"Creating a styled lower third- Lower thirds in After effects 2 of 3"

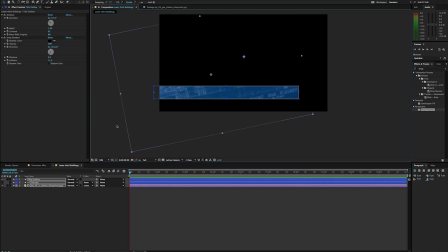8:21 The reason for that is because I want to have some room for a subtitle. So I've got all three of these here. I'm going to leave them as is. In fact, I'm going to lock them just so I don't accidentally click on them and change them at all. And I'm going to create another shape here. And in this particular example here, some more rectangles.
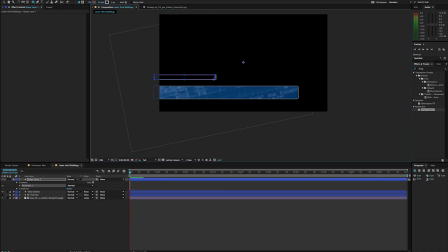8:40 I'm going to create one across here, something fairly thin like that. And you'll notice that it's the same colors and options as the last ones I picked. So I'm just going to make this one a solid, let's say something close to this blue,
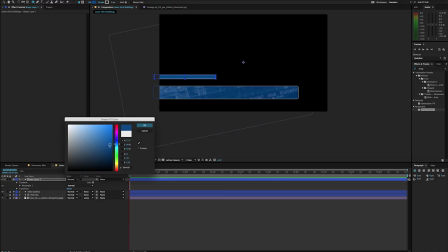8:56 and we'll make that just a little bit lighter so it stands out from it. And I'll hit OK. And I'm going to turn off the stroke for this one for right now. So we'll click on our stroke, and I can turn that off. A shortcut, by the way, is if you hold on to Alt Option,
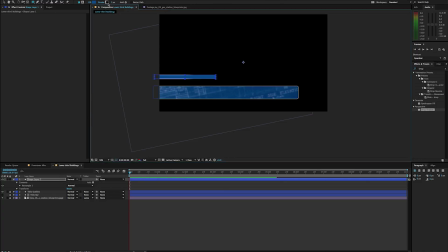9:15 and I can actually click on the stroke box here, and it'll cycle through my different options. So that way I don't have to click on stroke and pick whichever one over here. I can just hold on to Alt Option and click on the color, and it's going to cycle through them.
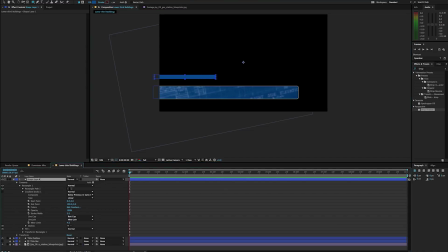9:32 So right now I have it with no stroke. And there's my shape layer. I'm just going to call this side rectangle. I'm going to go ahead and change its anchor point to the center of that shape here.
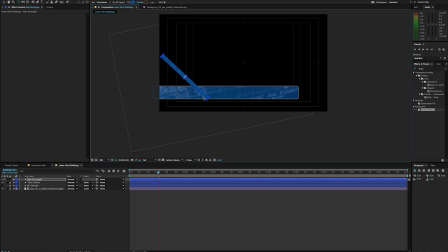9:45 And we'll rotate it. And I'm just going to drag it down here. Just kind of see what that looks like. Notice I can change the size and shape of it still. And I'm going to drag this to the bottom here. So that way it's all kind of cut out there.
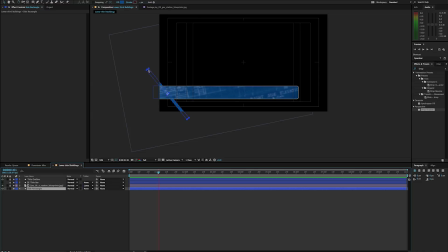10:05 All right, so we've got the one in fact. Let's make that just a little bit more blue so it stands out a little bit more. I've got one. I'm going to duplicate it by hitting Command-D,
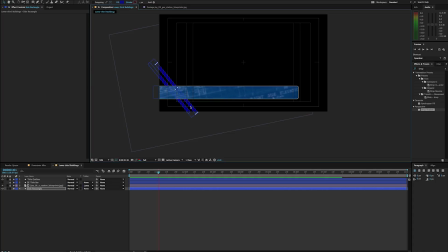10:19 put another one right next to it, and then a third one right down here. So there we go. That's starting to look pretty good. And now I'm going to create my subtitle here. So I'm going to make a new shape, and this time let's use our pen tool.
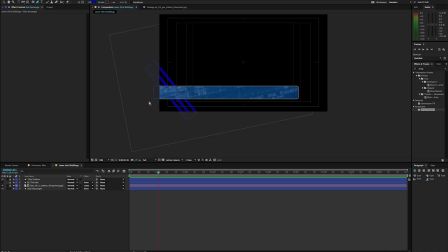10:39 And I'm going to use my pen tool here, and I'm just going to draw out a little shape here. And once I have that drawn out, I can kind of finesse that a little bit more.
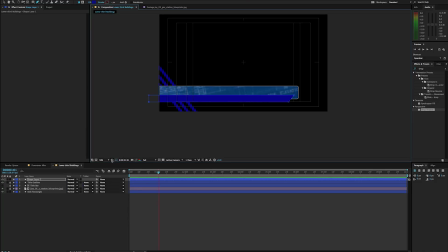10:58 I have my safe frames turned on here. That is using my title and action safe. That's clicked right here. So if you don't have that, that's what that is. And a lot of times I'll use this title action safe to lay out where my text is.
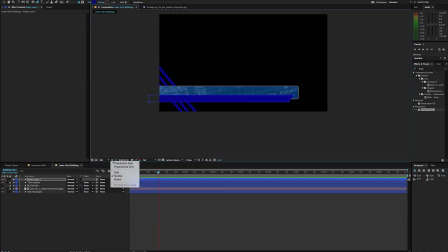11:13 If you'll notice when I have this turned on, this is a little bit of an aside, but it's pretty important. If I use this, I have these different kinds of grids showing up here. So we have a full 16 by 9s, and then we also have a 4/3 put right in there.
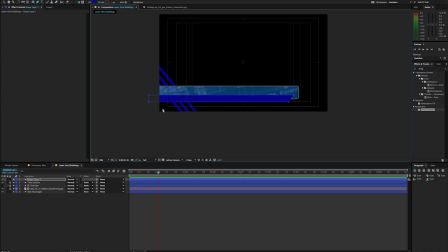11:26 And what this basically means is if you've ever worked with print before, we have crop lines and we also have bleed lines. Well, TVs kind of work something like that, where we have action safe and title safe.
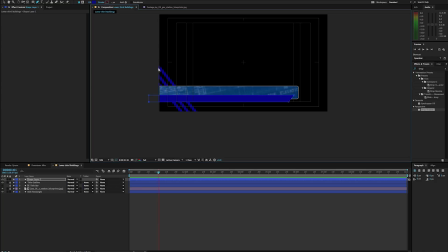11:39 So this outer bar, if we want any of the action to be guaranteed to be seen on every TV that's out there, it needs to be within this frame here. And if we want anything to make sure that we read all the text, it typically needs to be in this frame here.
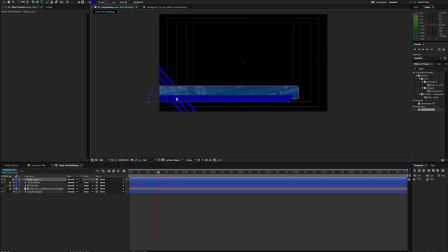11:54 While that's not always true for things online, because if we hit full screen, it's just going to adhere to those pixels. Some TVs have something called overscan and underscan, and that's why if you go to Best Buy or Target or wherever, you'll see the same image on every single screen, except some of them are a little bit larger,
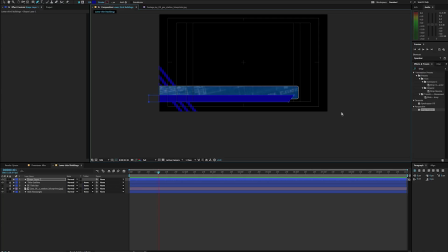12:11 some of them are a little bit smaller. Little piece of trivia, use it as you wish. All right, so now I've got this subtitle bar here, and I've created that, so I'm just going to name it right away, subtitle bar. And I'm going to just change that color here.
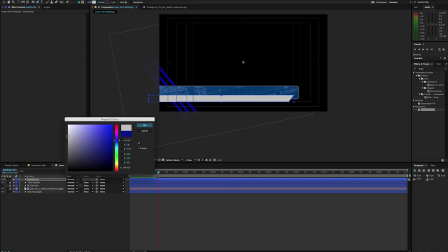12:28 So we're going to make this fairly whitish. And I'm going to make sure it has no stroke.
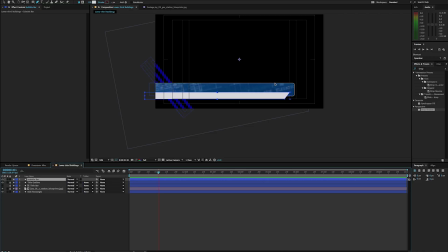12:34 And I'm going to do the same thing I did with this other bar by giving it a second layer here, subtitle bar 2. And I'm going to call this subtitle outline. And I'm going to do that same thing.
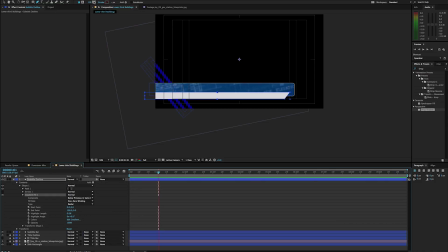12:48 So I'm going to hold on to Alt Option, click my color to turn that off. And I'm going to turn this on. And we're going to make this just a little bit darker so it stands out from the white so we can see what's going on there. And I'll throw that drop shadow on that subtitle outline.
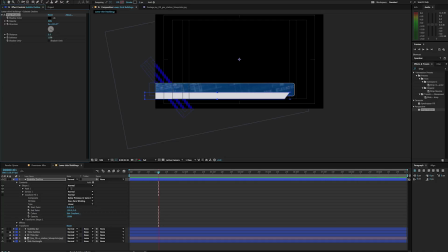13:11 We'll soften it
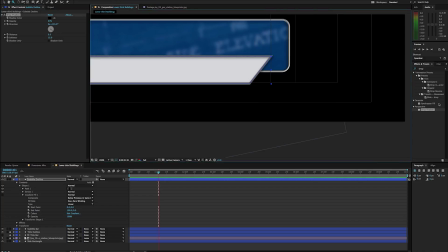13:16 so we can take a look at what's going on there. And I'm also going to grab that emboss again. Drag my emboss, put it right there. And we'll put our drop shadow after our emboss, so that way it shows up.
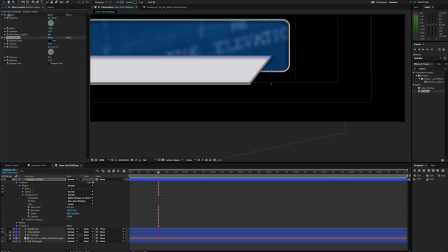13:35 If we have our drop shadow first, the emboss is going to work on that drop shadow. You can see what that's doing. It's getting rid of it. So the layer order that we have here is important. So I've taken my emboss here. Let's change this to so we can see this a little bit more.
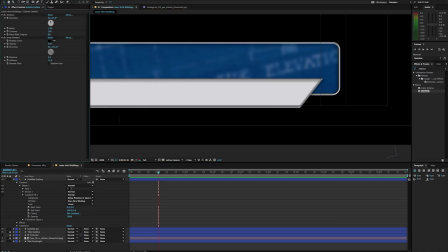13:53 Click off of there really quick. And we'll take our emboss, work with that relief. All right. Okay, so that looks pretty good. So now I've got my subtitle bar.
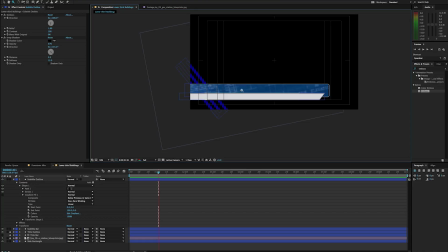14:11 I also have my full title bar, and that subtitle bar is a little large for me. I think I'm going to drag that. Let's make them both. I'm going to select both of them here.
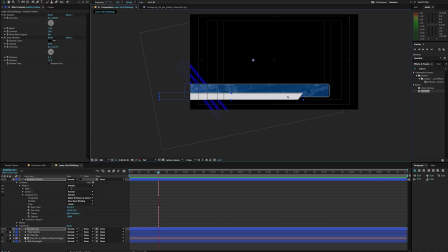14:23 Just make that a little bit smaller there. All right, the last thing I want to do is I want to add my little buildings in there. So I'm going to go to my project again, and I'm going to grab those buildings I've got here, and I'm just going to drag that right into my comp.
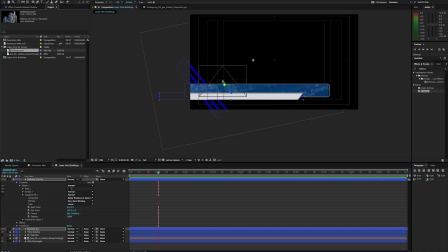14:40 So I'm going to plop that kind of where I'm going to want to see that, right over here, right? And I kind of want them cut in between those different layers.
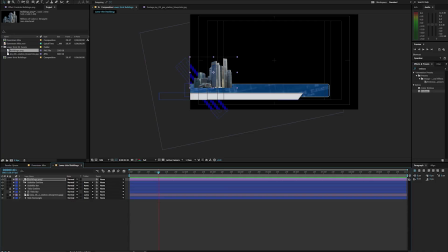14:49 And so now I'm going to take my buildings, and I'm just going to shove them right down here. And if I want my buildings behind those rectangles, I can just drag them behind there. And now if I wanted to, I can kind of soften the edge of those bars there. But
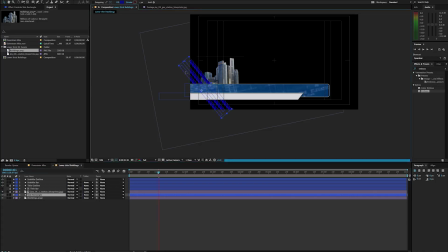15:04 I kind of like the way that looks. Again, if I can take my rectangles here and I can reposition those, rotate them. And now I'm just going to add my text layers.
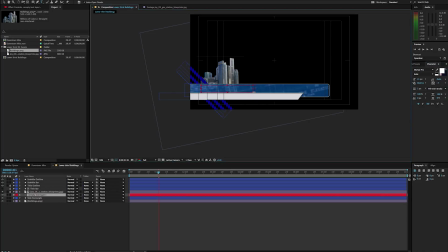15:17 So I'm just going to take my text and we're going to say title area. And I'm going to make sure it is on the top here. And let's change our sizes.
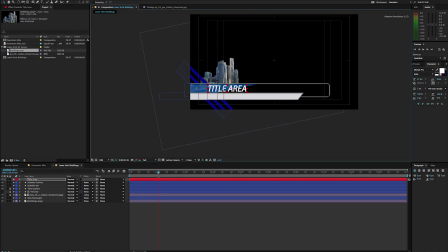15:34 And I'm just going to shove this to the side here, right inside my title safe. And I'm going to go ahead and again, duplicate it, make it a little smaller, drag it down here.
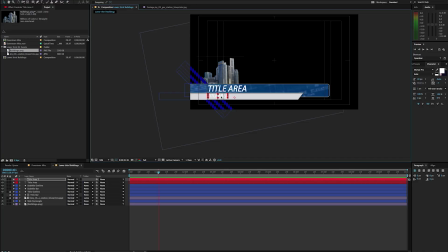15:48 And this is something really interesting. I did this on purpose here to kind of show you some different considerations. If I have some dark backgrounds here, I'm going to want to use some white text. And if I have some light backgrounds here, I'm probably going to want to change this to some dark text.
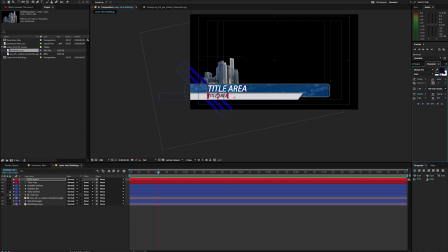16:06 It's just gonna make it easier to read because of the contrast. Typically, what I tend to do too, is I'll add a bit of drop shadow to my text layers. So that way it kind of pops from the background a little bit more. And I'm just gonna give that a little bit more distance and expand that.
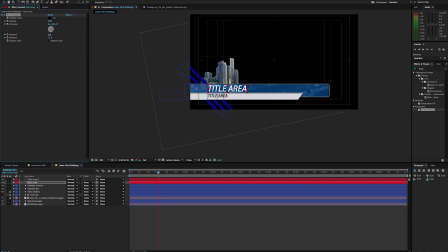16:23 That's a little far. Maybe around 8. All right, so there we go.